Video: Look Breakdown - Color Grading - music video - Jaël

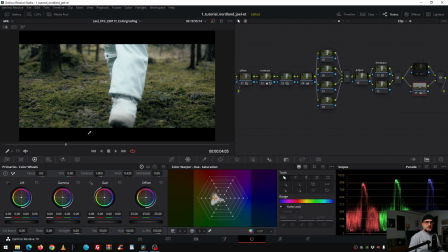10:44 zoom in yes I don't need that mask but this one is good but on the wrong place so now i push this up a little bit down so we don't focus on her
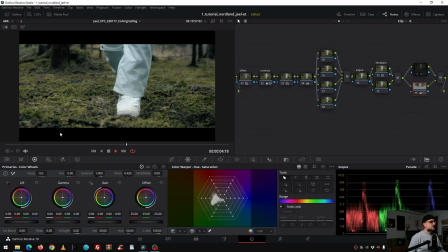10:57 knees but on the ground and feet something like that i loop it this looks good i have the impression that this one has more saturation than the next one so
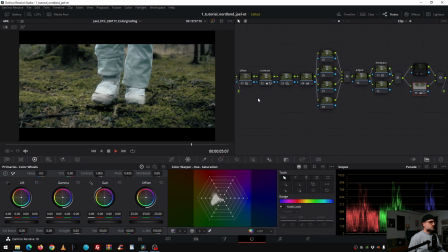11:15 to my hero shot yes and it lacks also on contrast
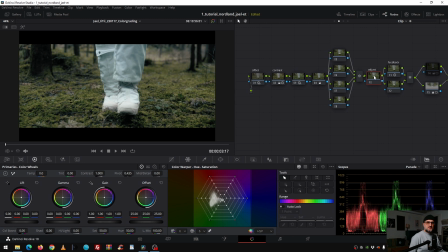11:22 i don't change anything here i keep all the basic notes the same when i make adjustment i have a separate note for that i decrease the saturation overall and now i increase the
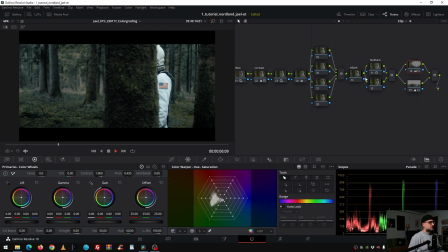11:38 contrast to make it darker and punchier like the other one and
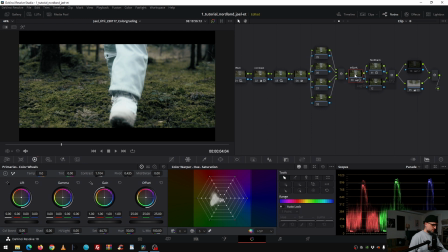11:46 now it looks good i even go with the offset wheel in the adjustment note and i dial in some bluish tones not green some kind of
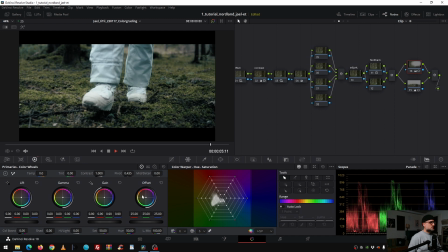12:01 and even desaturated even more and now when I play it through it looks good yes
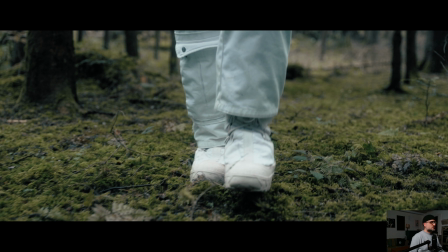12:13 so before the adjustment and with the adjustment so I make it darker by increasing the contrast for this particular shot and I put some blue in it and
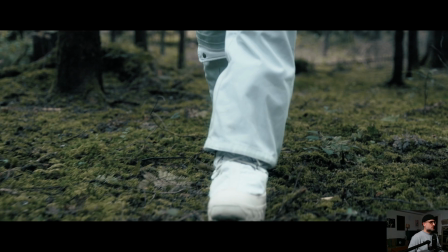12:28 I desaturated the whole image so it fits this the
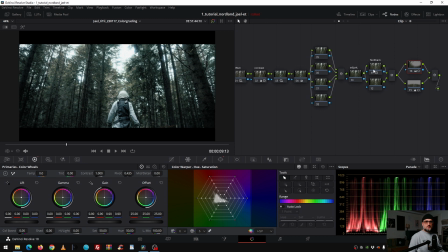12:33 next shot yes perfect this one looks good but i remember that the director didn't like this monochromish greenish tones overall because here we have some orangey brownish tones from the from the foliage but they have
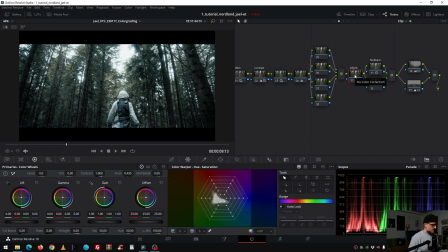12:53 too much green in it so what i did in the adjustment layer i just went with the color temperature and i warm it up the image a little bit something like that i hope you see that on youtube
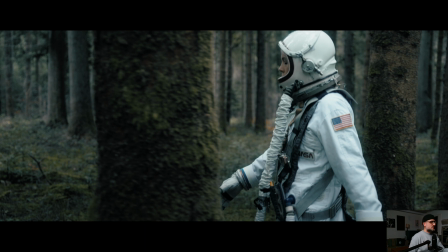13:11 so before and after before and after so we have the same concept like
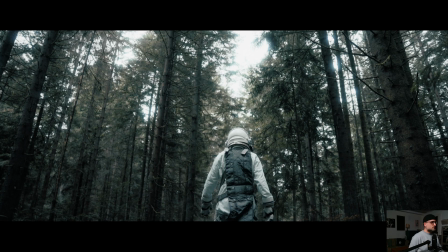13:18 we have here that we have some brownish tones and the same here now
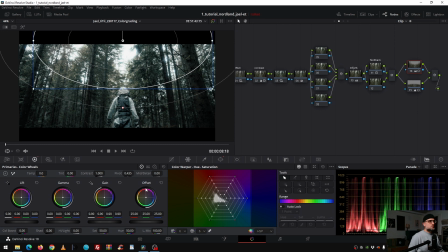13:25 the masks let's check it out what i need is darken the upper parts because it is too bright it it catches too much of attention so i go to the mask here
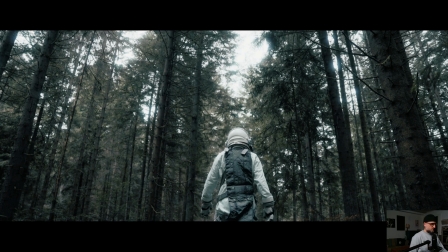13:39 inverted and then the highlight it gets darker so
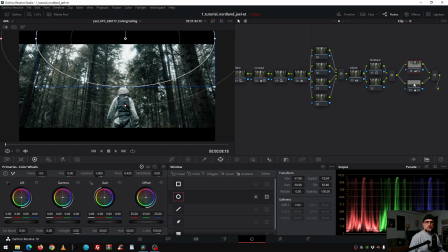13:45 we are starting to manipulate the viewer's eye we go a step further and then here we go like that so the white dress stands out and we focus already on her so without
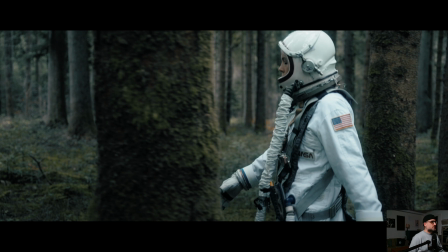14:03 the mask you don't know where to look at because it's so bright and now it's obvious that you look on her very